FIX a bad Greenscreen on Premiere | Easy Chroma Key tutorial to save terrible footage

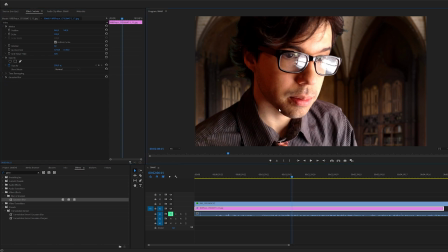Then I want to start to match the brightness and contrast of both of these. And my footage has some very overexposed areas, very bright, and the footage on the background looks very soft. So first I'm going to import a lumetri effect from the color corrections to the background
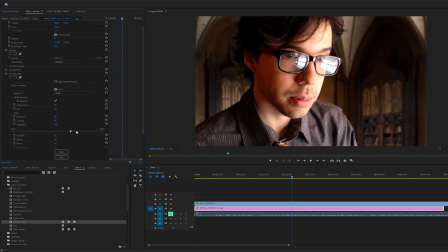and try to make it a bit brighter by raising the highlights and maybe a bit of the exposure as well. You mainly want to color correct the footage and not the background, but in this case, I'm going to have to do both so that we get a better result.
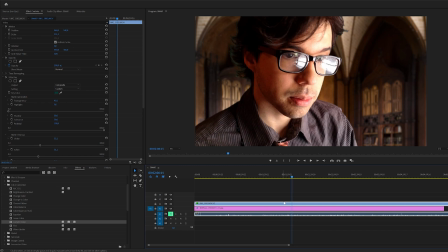I'm going to apply lumetri to my footage as well, and now try to fix these overexposed brightness. Going to close the ultra key here and open the lumetri and the basic correction and we're gonna try to lower the highlights.
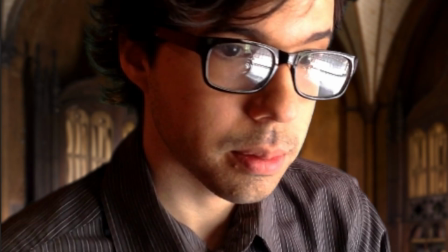Now, this doesn't work very well. It makes weird things happen to the skin. So we don't want to use a lot of this, just a tiny bit like this.
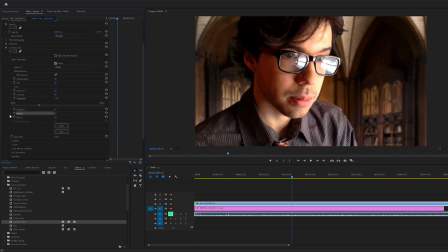And then to reduce these blown out areas, I'm going to go into the whites and start to slide this down. I can also reduce a bit of the saturation of my footage. And it's starting to look more natural.
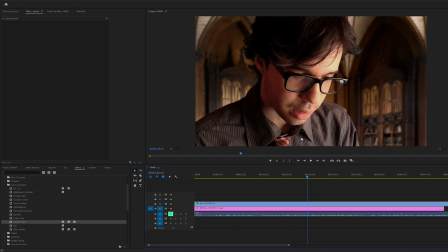Now I'm going to do one of my favorite tricks here, which is to blend the colors from the background and the subject. Going to create a new item here on the project, an adjustment layer. And we are going to press OK and drag this on top of everything, the footage and the background.
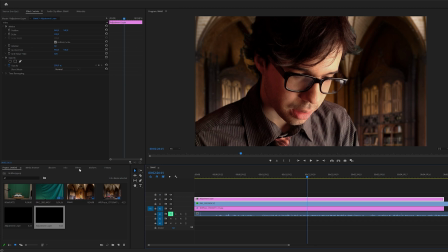And we can stretch it to the length we want to. So I'm going to apply an effect here, Gaussian blur. And I'm going to go first of all into the opacity and disable the animation here and just change the opacity to something like 15, for example,
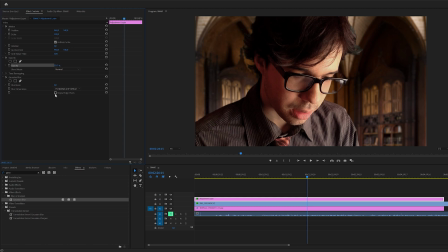15 to 20. And then we can click on repeat edges here and start to slide up the blurriness.
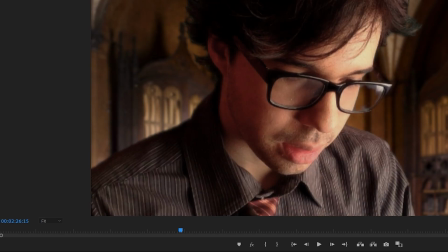And it's going to create this sort of glow effect, which leaks the colors from the background on top of my subject here.
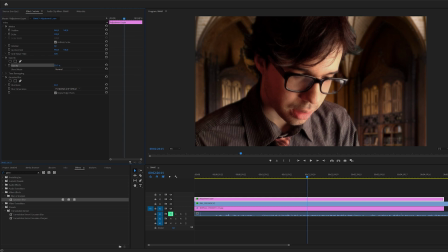And we don't want to overdo this so that it doesn't look like it's a sort of dream effect. Just want to keep it down like this, for example, maybe reduce a bit of the opacity so that it creates a bit of a soft edge.
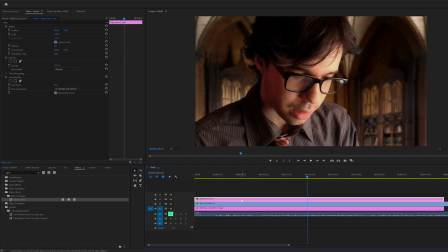And then we can actually start to duplicate by pressing Alt, clicking and dragging this layer up. And in this second copy, I can go and raise the blurriness way, way more.
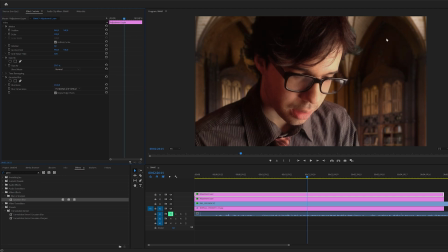Like this is good. And that will make lots of the colors from the background leak into my footage.
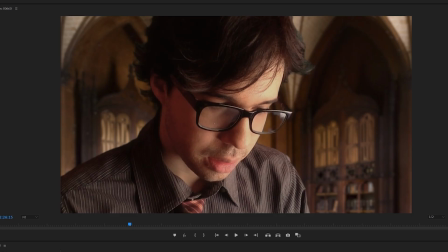I don't want to overdo this, but here's a before and after effect.
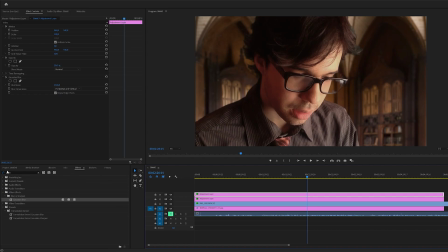It might look like you lose a bit of contrast, but what we can do is go into the project, create another adjustment layer, put on top of all of this, and then apply a Lumetri color correction to give back some contrast and to color grade everything together to fit.
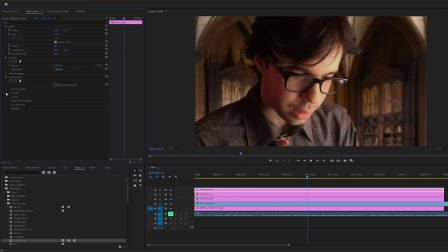If you want to save some work,
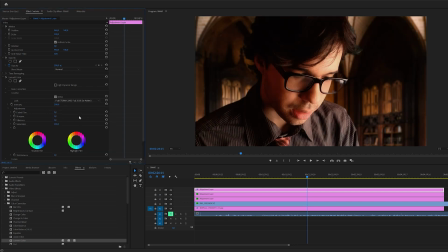you can go into the creative area here and choose a LUT from the list and then adjust the intensity so that it's not too dark. And then it's basically doing a color grading over everything for you. I also like to put a bit of this faded film here.
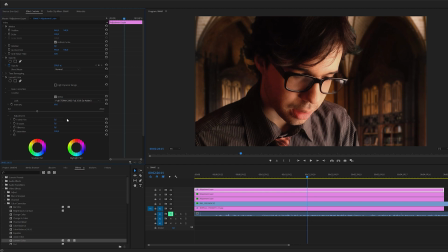Doesn't have to be too much. And there we go. Look at that. It does look already pretty decent, doesn't it? Now I have one more little trick for you.
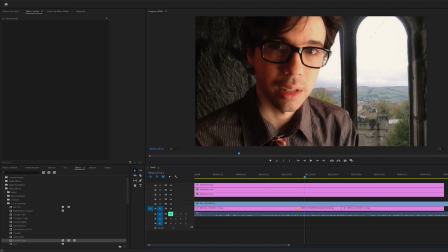What if I have a very bright source of light in my background? So I imported another image here as example, and I'm going to apply a bit of Gaussian blur to this as well, just to simulate a bit of a camera focus in here.
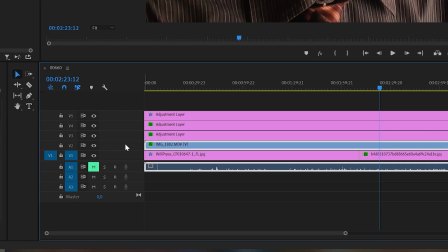And then I want to go here over my video layer and right click over here in this area and add a track on top of it.